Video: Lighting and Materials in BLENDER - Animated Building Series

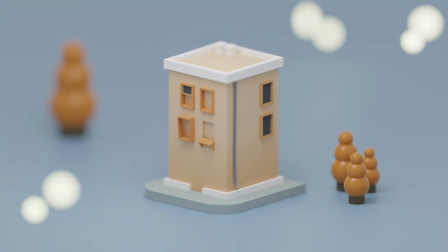(0:00)
Hello everyone, how are you? Today we're finishing this animated building.
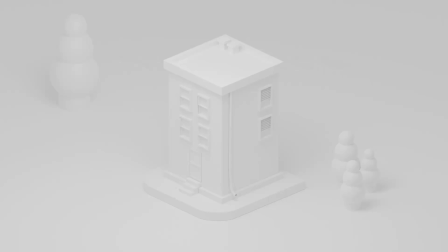(0:04)
We're gonna add some background elements, light up the scene, create the materials, and choose our final camera settings.
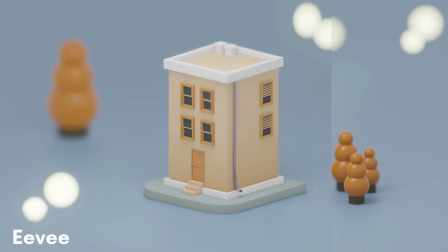(0:11)
I'll show you how to render in both Cycles and Eevee so you don't have to worry about rendering times.
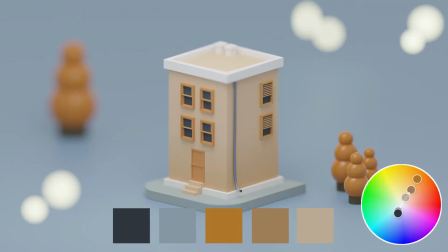(0:17)
I'll talk about some lighting concepts and we'll go through my chosen color scheme and how to pick a color combination that looks cohesive.
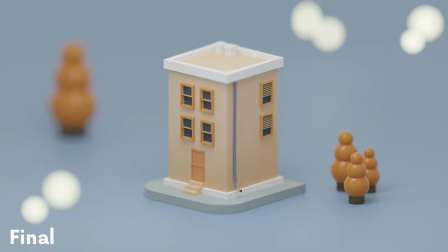(0:25)
Okay, let's begin.
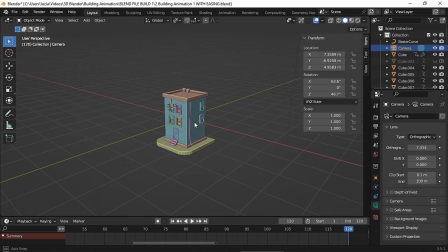(0:27)
First, I'm gonna move the camera a bit, so select it, choose the view, and Ctrl-Alt-0 to align the camera to the view.
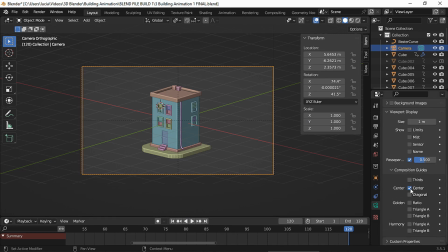(0:35)
I also want to center the building, and you can enable center under composition guides to know where the middle of the frame is.
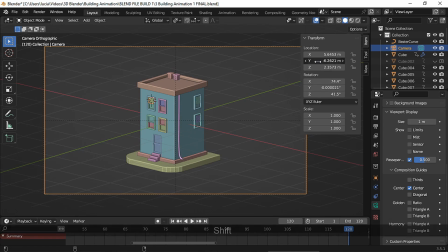(0:43)
Let's move the camera a bit on the y-axis.
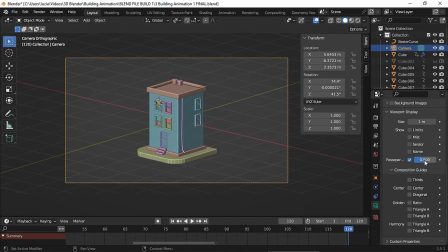(0:49)
And I'm also gonna adjust the passe-partout so I don't get distracted by whatever is outside the frame.
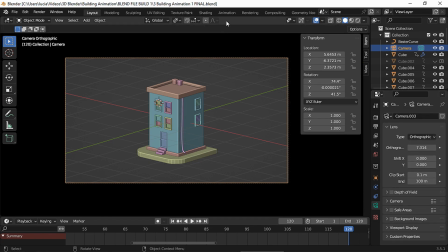(0:56)
Now we could add some extra elements since the building looks a bit too lonely.
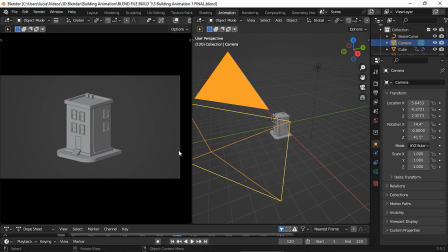(1:01)
For this part, I prefer working in the animation workspace so I can have my camera view on one side and my viewport on the other.
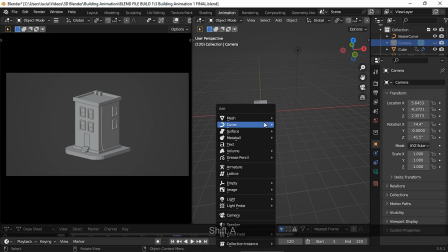(1:10)
And let's set the origin to the word origin again and add a plane.
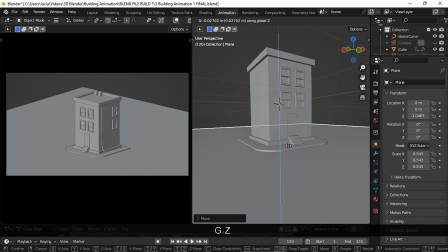(1:15)
Scale it and place it. Make sure the plane is close enough to the building.
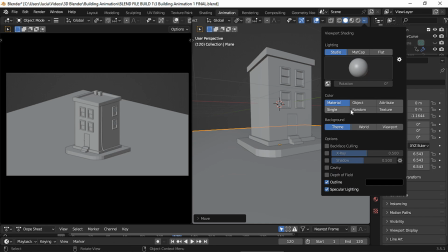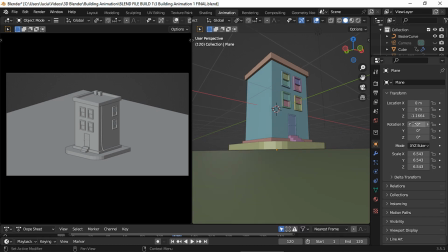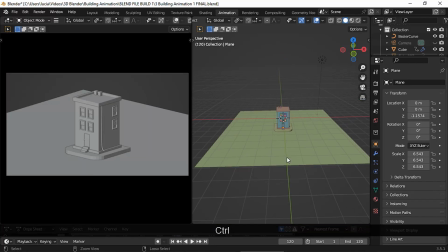(1:35)
And now let's just make it real big so it occupies the whole frame.
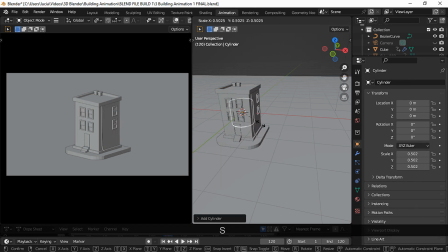(1:39)
For the trees, I started with a cylinder for the tree trunk, and it took me a while to choose where to put each tree. I chose the placement according to what I thought looked better in terms of composition.
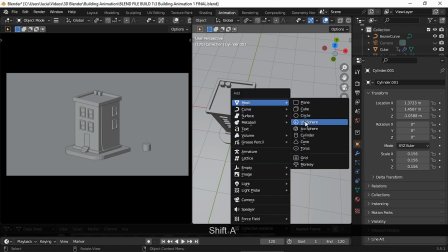(1:54)
I wanted the frame to look balanced, and I suggest you read a bit about composition techniques in film and photography.
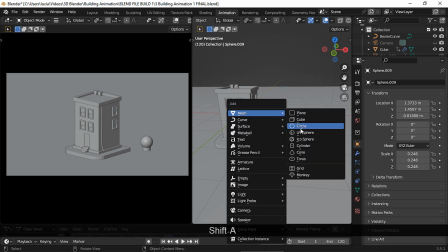(2:02)
I added a few spheres on top of the cylinder.
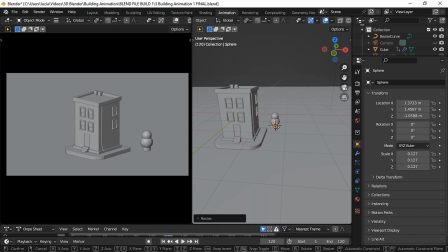(2:08)
And as you can see, the tree is just a cylinder with 3 spheres.
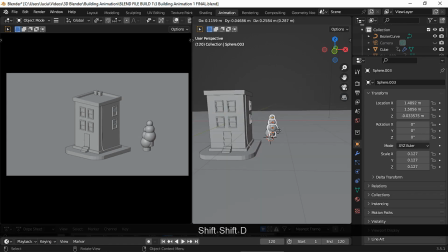(2:12)
Then I simply duplicated the tree, I scaled it down a bit, and I placed it.
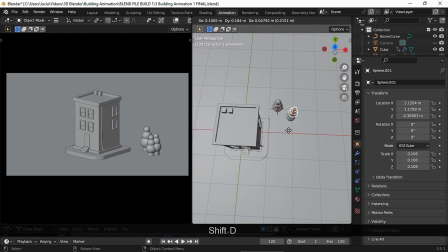(2:20)
And I repeated the process to add a third one.
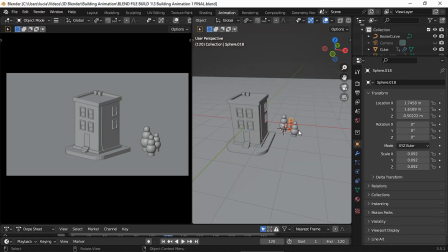(2:29)
Then I decided to add another one, but I wanted this one to be way bigger since I wanted to place it on the opposite side of the frame to balance the composition a bit.
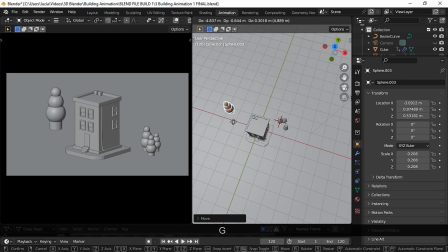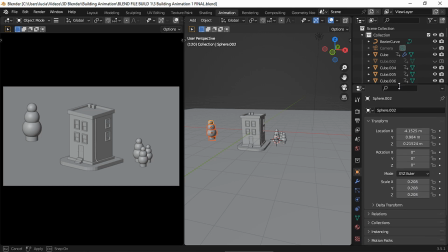(2:46)
Now let's move on to the lighting setup. I'm gonna hide everything but the camera and the lights, and before doing anything I changed the render engine to Cycles. Remember, I will show you how to render in Eevee later on, but I always check on the lighting in Cycles and in render preview mode.
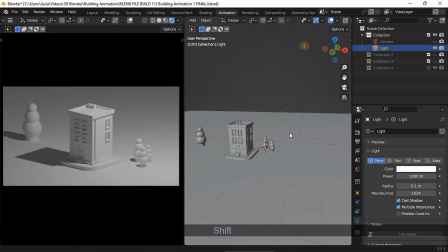(3:05)
Make sure the lights and the world are enabled, and here I have this default light that you get in every Blender project. First, I'm gonna change the radius and the power.
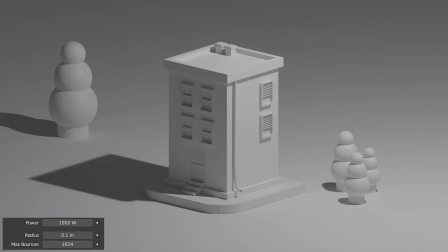(3:16)
The larger the radius, the softer the light, hence you'll get softer shadows and the light will be a bit dimmer. So if you wanted to keep the same exposure after making a light bigger, you'll need to increase the strength.
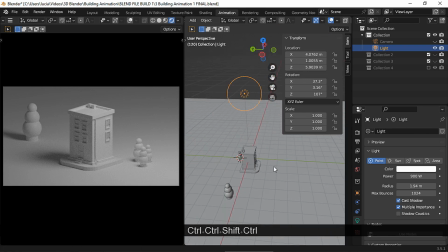(3:29)
Let's open up this panel so you can see the placement of the lights, and as you can see,
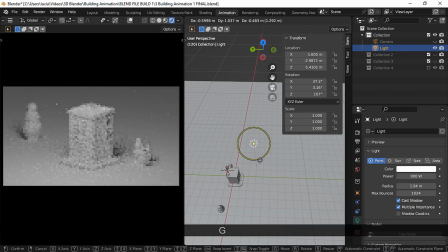(3:35)
my light was to the side, which was giving me a pretty high contrast lighting ratio,
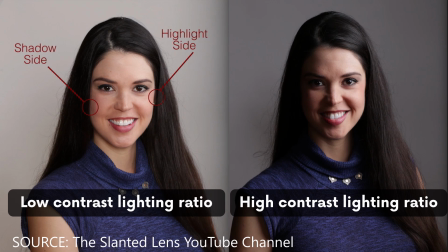(3:41)
which means one side is considerably darker than the other one,
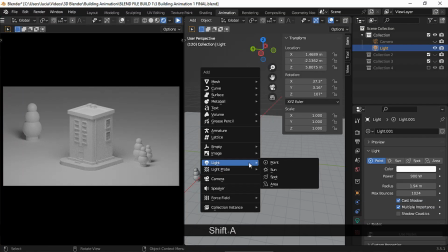(3:46)
and I wanted something less contrasted to give this idea of a bright, happy place.
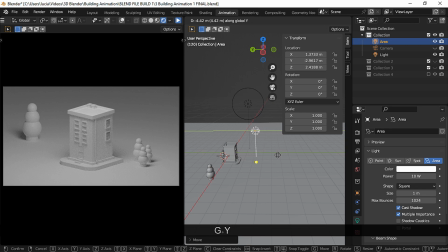(3:51)
And once I finished with that light, I added an area light and I placed it.
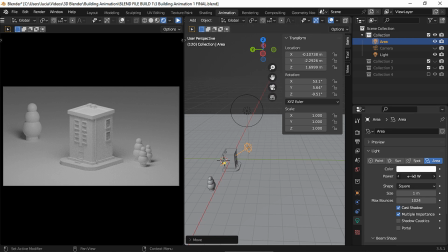(3:59)
I increased the strength.
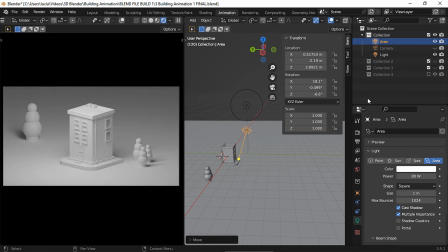(4:13)
And let's take a look at the area light alone.
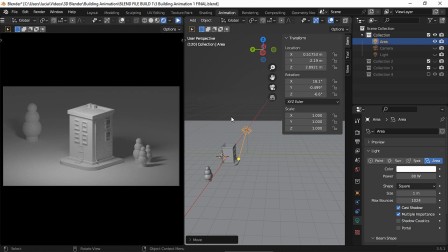(4:16)
As you can see, this light hits the building mostly, leaving the background a bit in the dark.
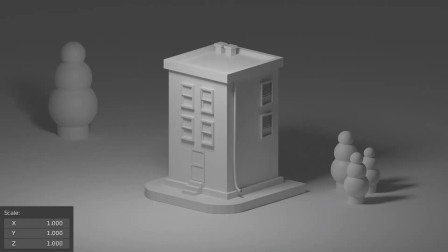(4:22)
I scaled this light up, and remember, this is gonna give us softer shadows.
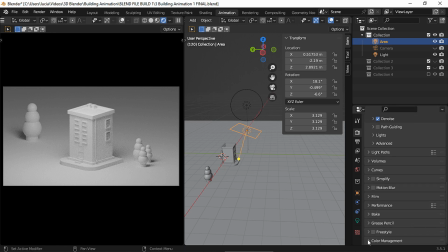(4:27)
Okay, let's enable this light again, and while we are setting the lights, you can change the view transform to false color to control the exposure.
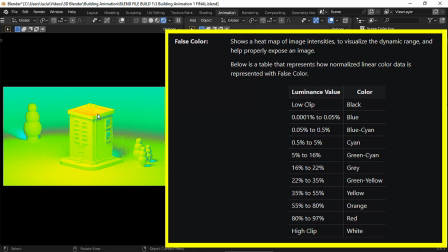(4:36)
For example, here on the roof we can see some orange or red colors, which means the lights might be too bright there.
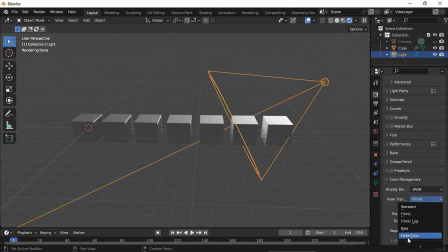(4:43)
You should always read this according to the look you are going for,
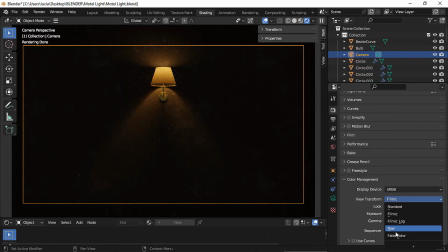(4:47)
because if you're trying to create a dark or low-key scene, for example, then you might have too much cyan or blue,
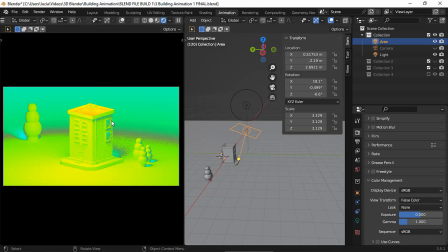(4:54)
and if you read that exposure without that context, you might think that there's not enough light. Ideally, try not to underexpose or overexpose your image, because if you color correct it later, you won't have any information in those pixels to work with.
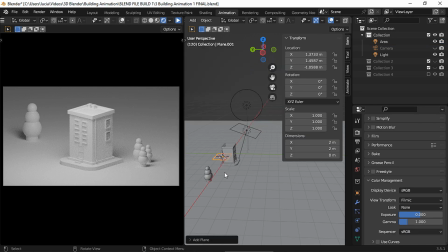(5:11)
Now, if you wanted less light to hit the roof, you can add a plane and use it as a flag. A flag is a device that blocks light. If you are using Blender 4, you can use light linking too.
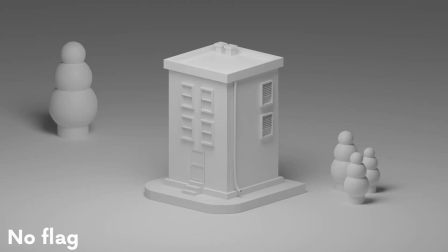(5:24)
And as you can see, now there are parts of the roof that don't receive as much light as before.
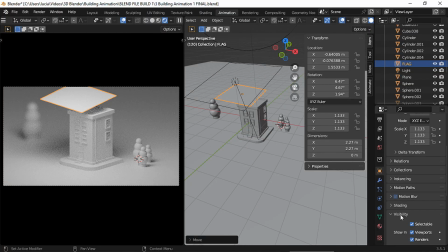(5:32)
If your flag is visible in camera view, you can disable it here if you're in Cycles.
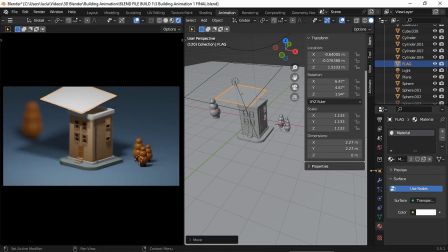(5:38)
And if you're in Eevee, you need to turn the flag's material into transparent and set the blend mode to alpha blend.
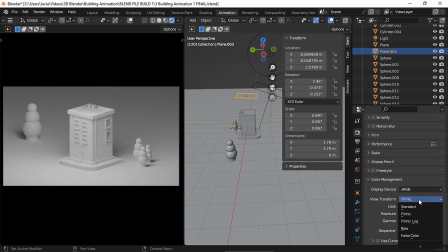(5:46)
Now, if we go back to false color, you can see that the orange color has disappeared,
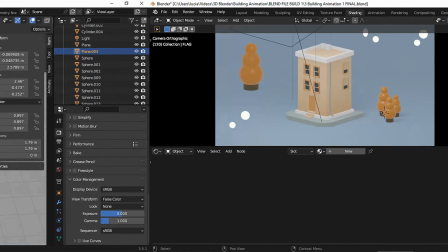(5:51)
since we have less light hitting that part of the mesh. I didn't end up using a flag in my final lighting setup, by the way,
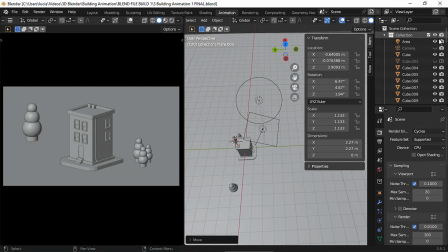(6:00)
and I made some other changes after setting the materials, but I'll show you that later on.
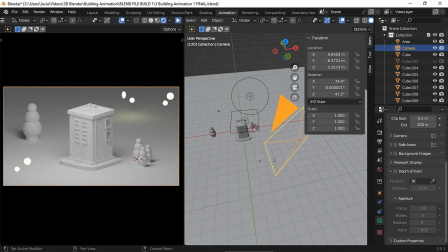(6:07)
Okay, now we can move on to the bokeh. First, we need to enable depth of field, and I chose 2 as my f-stop. And I set this window as my focus object.
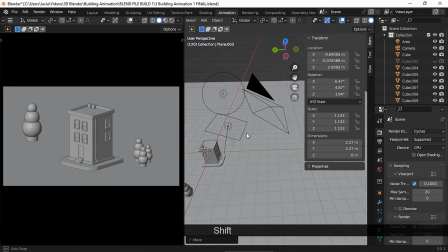(6:18)
Originally, I did all of this while in render preview mode, but I usually avoid that mode while recording.
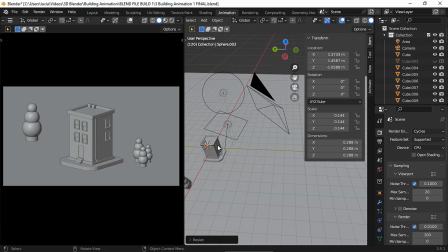(6:25)
To create the blurry circles, I added some spheres and I placed them taking my camera position into account. I placed some spheres closer to the camera and some others a bit further away from the camera,
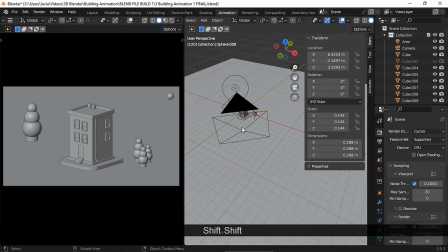(6:38)
so some of the objects will be a bit more or less out of focus.
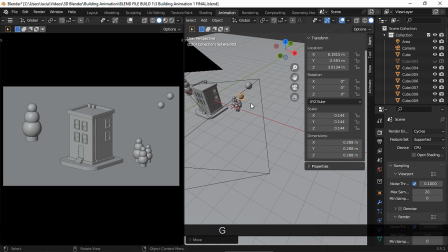(6:43)
And again, originally I did all of this in render preview mode, and it did take me a while,
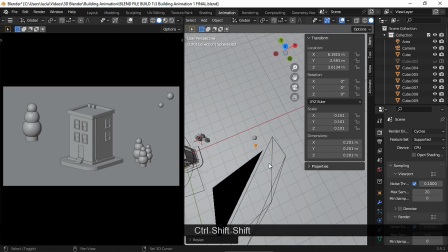(6:48)
but you're just seeing the cleanup version of my process.
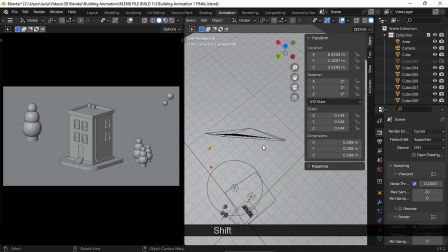(6:53)
I placed some spheres at the bottom and others at the top to create a bit of a balance between all the objects.
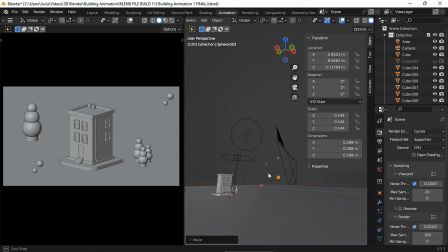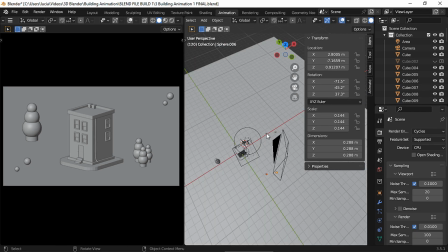(7:06)
And I also played with the size and the shape of the spheres.
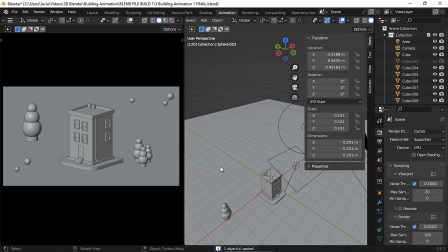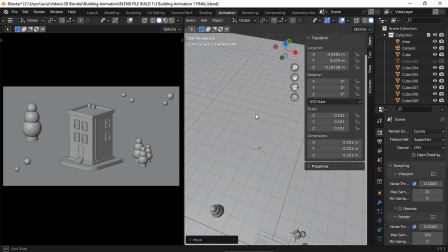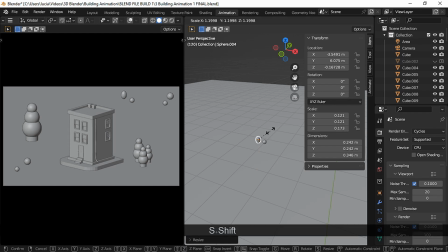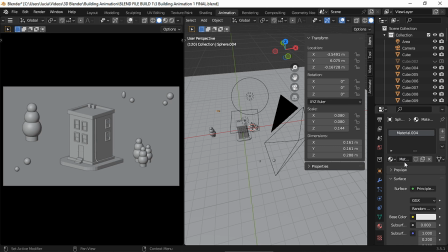(7:28)
I added an emissive material to all of these spheres. I made this material quite bright, and I changed the white color to a slightly yellowish color.
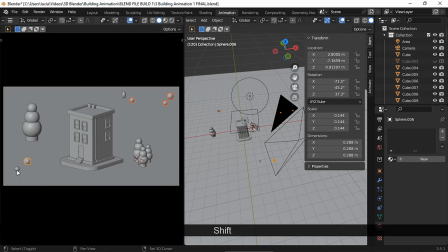Let's take a look.
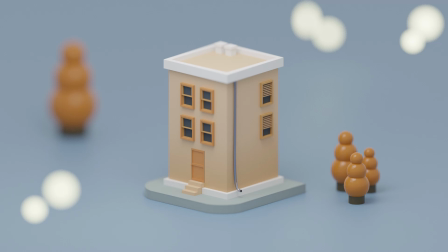(7:52)
Okay, before I show you the materials, let's take a second to analyze the color scheme I chose for this project.
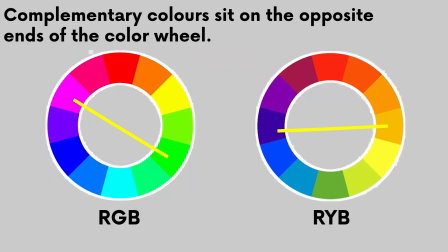(7:59)
I wanted a complementary color scheme since it's usually visually appealing.
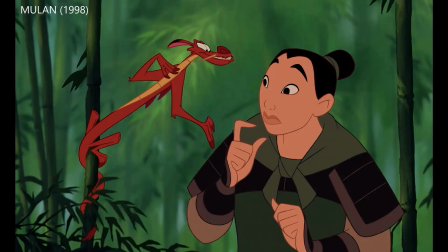(8:04)
There are plenty of very well used complementary color scheme examples,
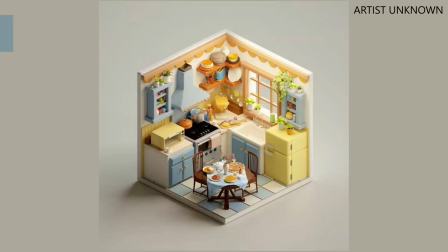(8:10)
and I decided to go with one of the best known combinations, teal and orange.
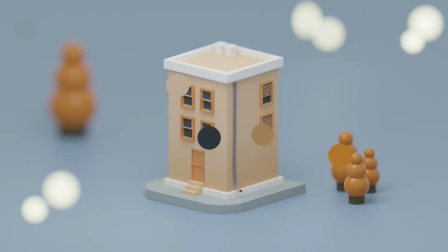(8:15)
Keep in mind that brown is orange darker in value.